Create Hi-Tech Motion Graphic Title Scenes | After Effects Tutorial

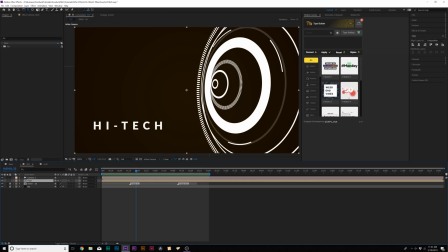[8:09]
So let's go ahead and do that right now. It's very easy to do. So first things first, go to Effect, Generate, Fill.
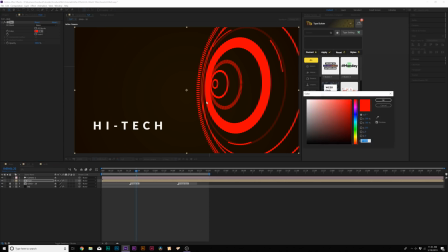[8:15]
And of course you can change the colors individually, but you know, I'm just gonna do this as one color because I think we get a little bit more, it's a little bit easier, a little bit quicker for a tutorial purpose, just keep it one color. And there's that. So we have it as orange. Now we'll come here to Effect, Stylize, Glow.
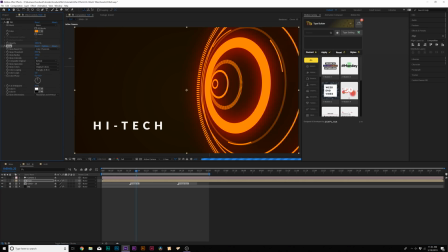[8:30]
So we'll come here, increase the glow radius to about like 160%. Change the glow intensity to 1.6. And maybe we'll increase the glow threshold by a little bit. And now we'll come here, duplicate this effect, and we'll bring up the glow radius to about 300.
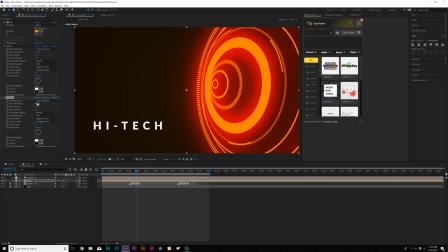[8:45]
And then we'll bring down the glow radius or the glow intensity to like maybe 0.7, and decrease the glow threshold to about maybe like 15%. We have it all glowed out. We have the color in there, but this still isn't looking good. I want to make this look a little bit more cinematic, so we're going to add a depth of field in here with our camera.
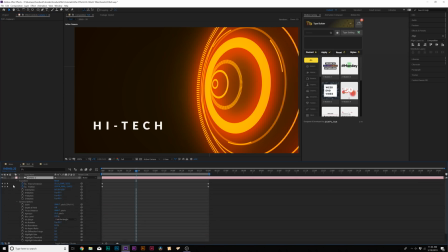[9:01]
So we'll come here, go into our camera options, then we'll turn the depth of field on. And now what we'll need to do is, you know, find the focus distance here. So we'll kind of bring this down to maybe like 1200, the focus distance. And you can see things are a little bit out of focus.
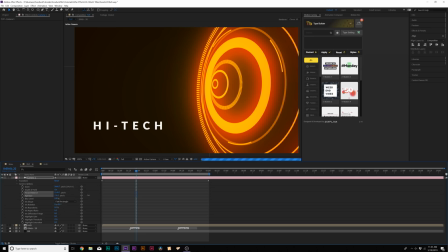[9:18]
It's probably hard to see on YouTube. So we'll come here and increase the aperture to maybe like 300, 400 pixels. And wow, okay, so nothing's in focus. So we'll come here and find a good focus point. So we'll keep increasing the focus distance. So this is in focus here. And I want to keep the back end of this in focus.
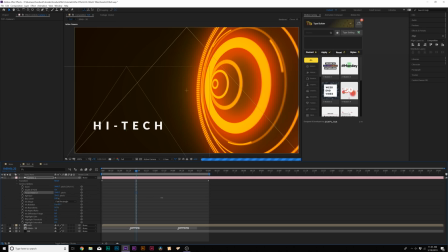[9:35]
So I got to find that. And you just do that by scrubbing through. That's cool. Okay, so we'll just do that here, and we'll add a keyframe for focus distance. We'll move to the end of our composition, and we'll bring down the focus distance down to like maybe 1200 or so.
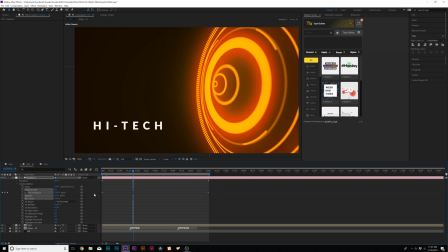[9:52]
And actually, I will reverse these keyframes. I think it'd be cooler that way.
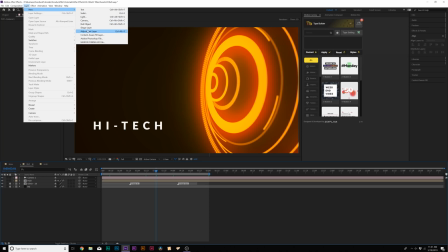[9:57]
So right click, keyframe All right, and then of course we go up to layer, new adjustment layer, and I just wanna go to effect, noise and grain, and I'm gonna add noise to this.
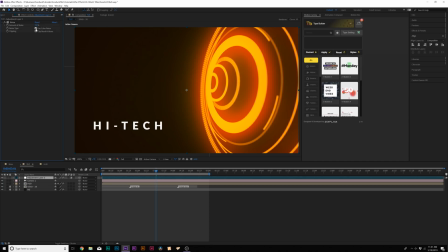[10:05]
I'm gonna set the noise to like 7% and uncheck use color noise, and this will just break everything up and make things a little bit more motion graphic-y.
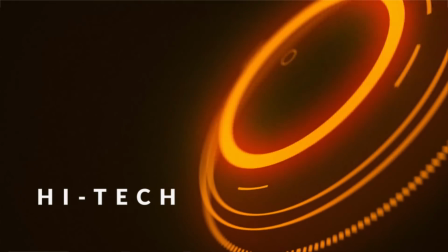[10:13]
So that's awesome. So the entire point of this video is to show how to create a motion graphic to complement a title sequence or whatever, you know, you're looking to do.
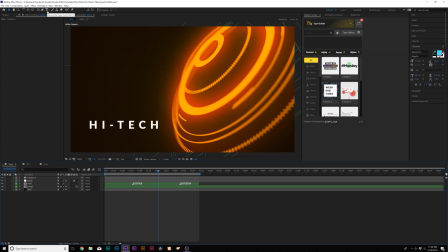[10:20]
And for a title, you can do anything that you want. You know, we have tutorials on how to do like a glitch title or any other typography. So I'll go ahead and drop those links in the description if you want to learn how to create more, you know, in-depth titles. But for what I did here is I actually used one of my favorite elements for After Effects called Motion Factory, which I'll link in the video description.
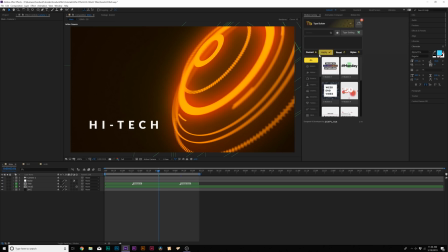[10:38]
And it simply has 555 title presets that I can add and drag and drop in any After Effects composition. So I can come here and find a glitch title that I like.
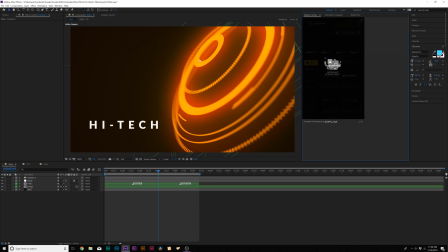[10:49]
So I can grab, say, this title here and click on create, and it'll automatically import it into my After Effects composition.
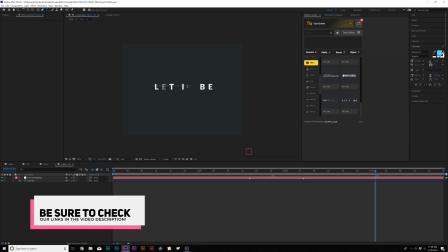[10:55]
And this can be on any After Effects composition. And I can come here, change out the title, you know, move this title around in our comp,
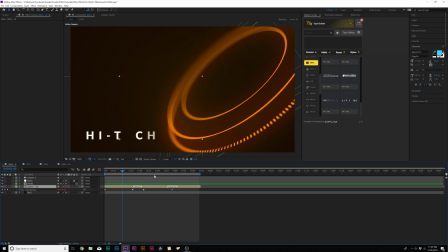[11:04]
change the duration of this, and now, you know,
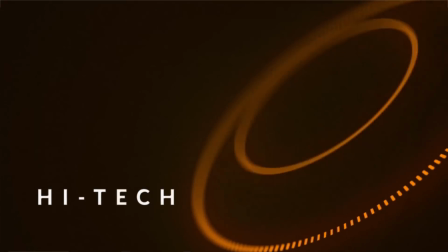[11:07]
we have a title in here that we created within a couple seconds that has a higher end animation to it.
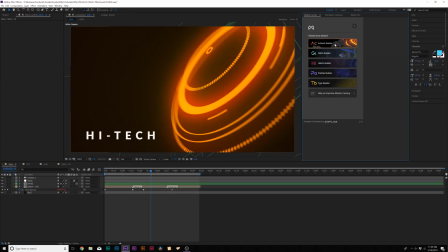[11:13]
And of course, if you're looking to save time on creating HUD elements, and there's also another pack called High Tech Builder,
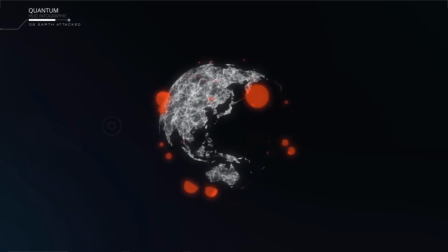[11:18]
which has over 400 high tech elements ranging from, you know, holograms to icons to shapes of text,
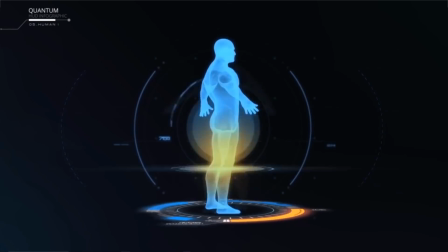[11:24]
you know, titles, and of course a handful of complex circles, which we just created, which will help you save a lot of time when doing, you know, high tech motion graphics and VFX.
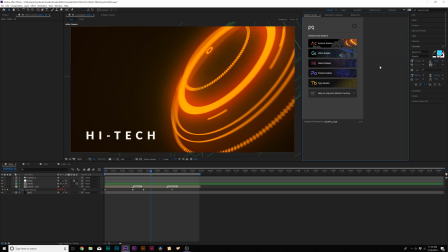[11:32]
So if you want to learn more about High Tech Builder and Type Builder to help you save a lot of time and increase the value of your work, you can check your links in the video description.
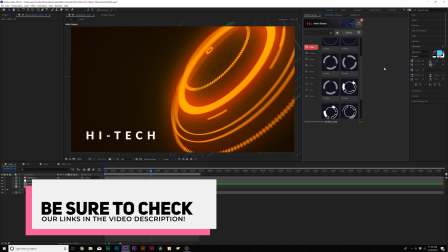[11:39]
It'll take you right over to those extensions so you can learn more and see in depth each of these elements.
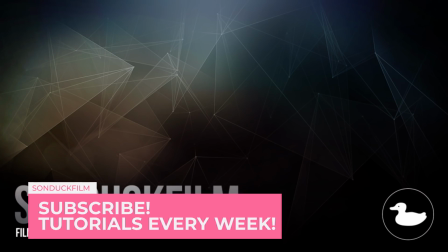[11:43]
So those are my techniques for creating high tech motion graphics. If you did enjoy this video, be sure to subscribe to our YouTube channel, SonduckFilm.
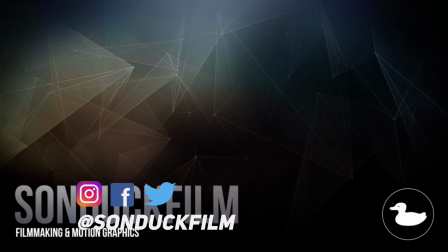[11:50]
We post 2 post-production tutorials every single week right here. You can also hit me up on my social media networks. Those links are in the video description, and always be creative.